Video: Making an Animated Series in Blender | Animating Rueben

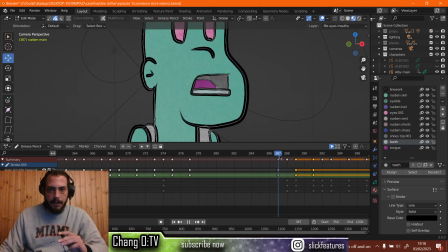(62:40)
So what I usually do is I'll take like this shape, and just to make that shape slightly more emphasized, we'll take that down to the next one as well, and we'll scale the second one up,
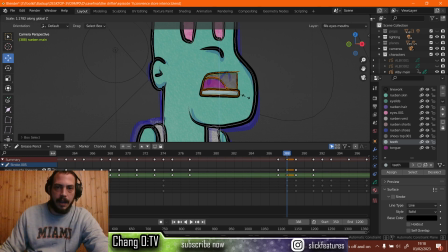(62:55)
just to give it more variation and a little more pop, you know.
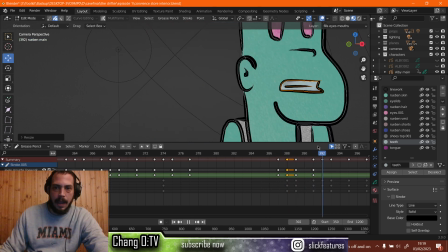(63:04)
Happy. And I'm also going to do that with this E at the end.
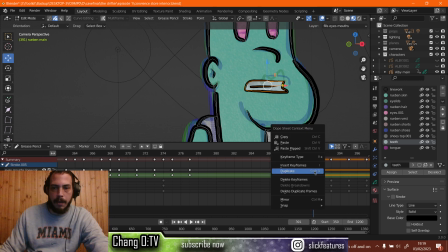(63:08)
So, but what I'm going to do with this one now is I'm going to make the first one bigger and the second one smaller, just because that's the way I feel like if someone was saying happy,
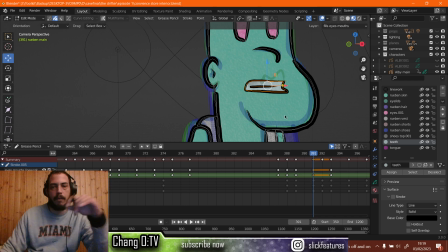(63:24)
you know, their E sound gets smaller toward the end of the word. So scale that to the X, but make the teeth a little tighter together, so we'll also scale it down with Z.
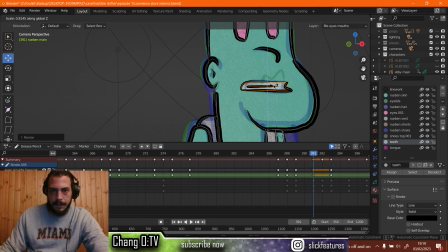(63:43)
Something like that.
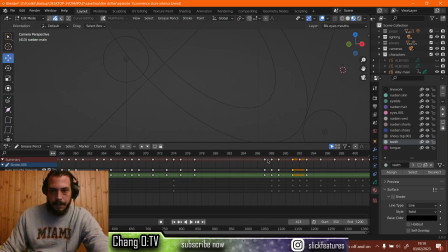(63:47)
Alright, let's see.
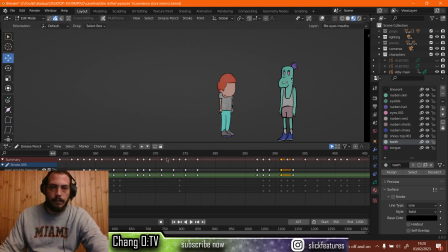And imagine they'd be happy if they found out you were filming them. And imagine they'd be happy if they found.
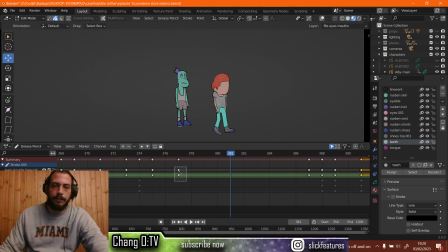(64:19)
Alright, so I want to change this as well, just because it's like in between the words he's saying. So we will have some time here where he closes his mouth.
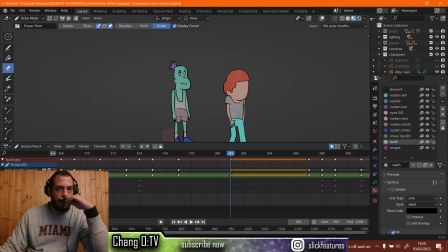(64:34)
And back to draw mode. Erase. Erase it all.
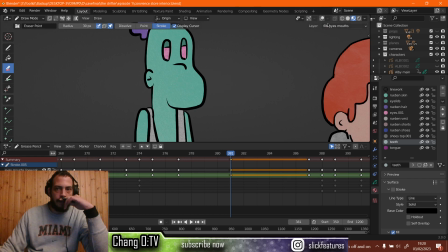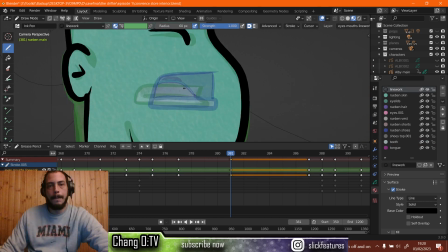Alright, just something like that. And then we can also draw an in-between for those, which is what I usually do.
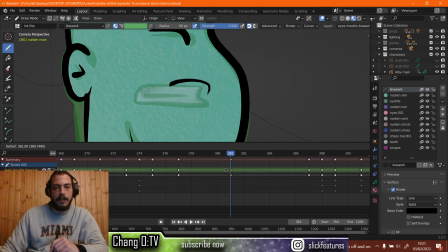(65:08)
I'll just do it in the style that I normally do it. So I'll put it like one frame behind, erase that, and then what it's going to be is just kind of like a little square with a fill of the teeth in there, just to give it, like I said, a little more flair. Giving it an in-between there just gives a little style of its own, kind of.
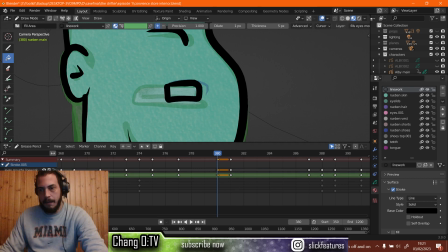(65:29)
So something like that, and then we've used the teeth to fill that.
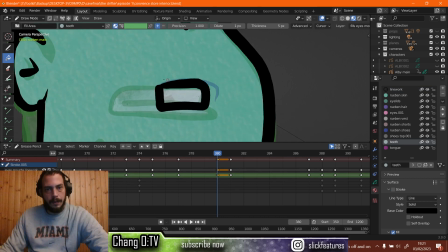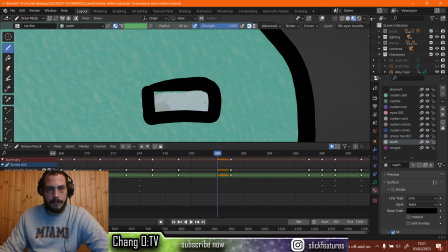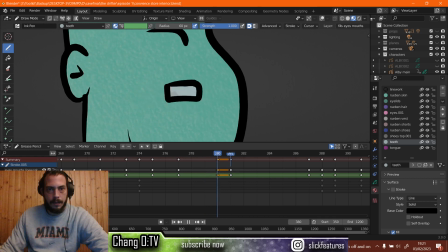So it gives off that kind of effect right there, normally the way I do it. And then before the mouth opens back up, I'll use that keyframe again.
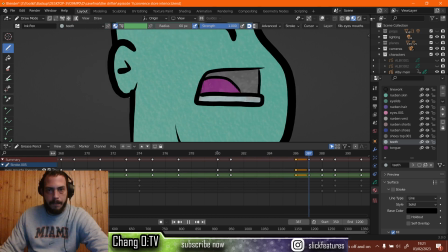(66:00)
So then when it's opening back up, there you go.
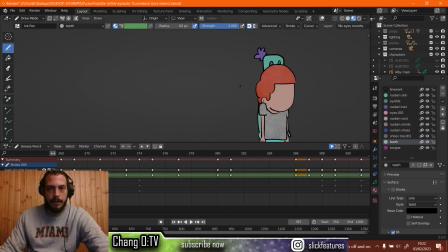(66:08)
So it just gives a little more pizzazz to it, you know.
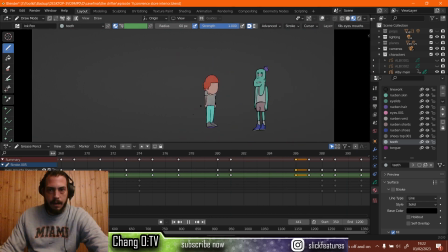happy and be fun.
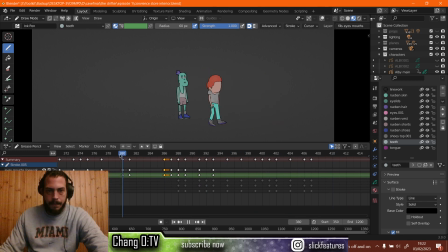(66:33) Be happy and be fun. Be happy and be fun. Be happy and be fun.
Alright, so around 395 now, we're gonna start doing if.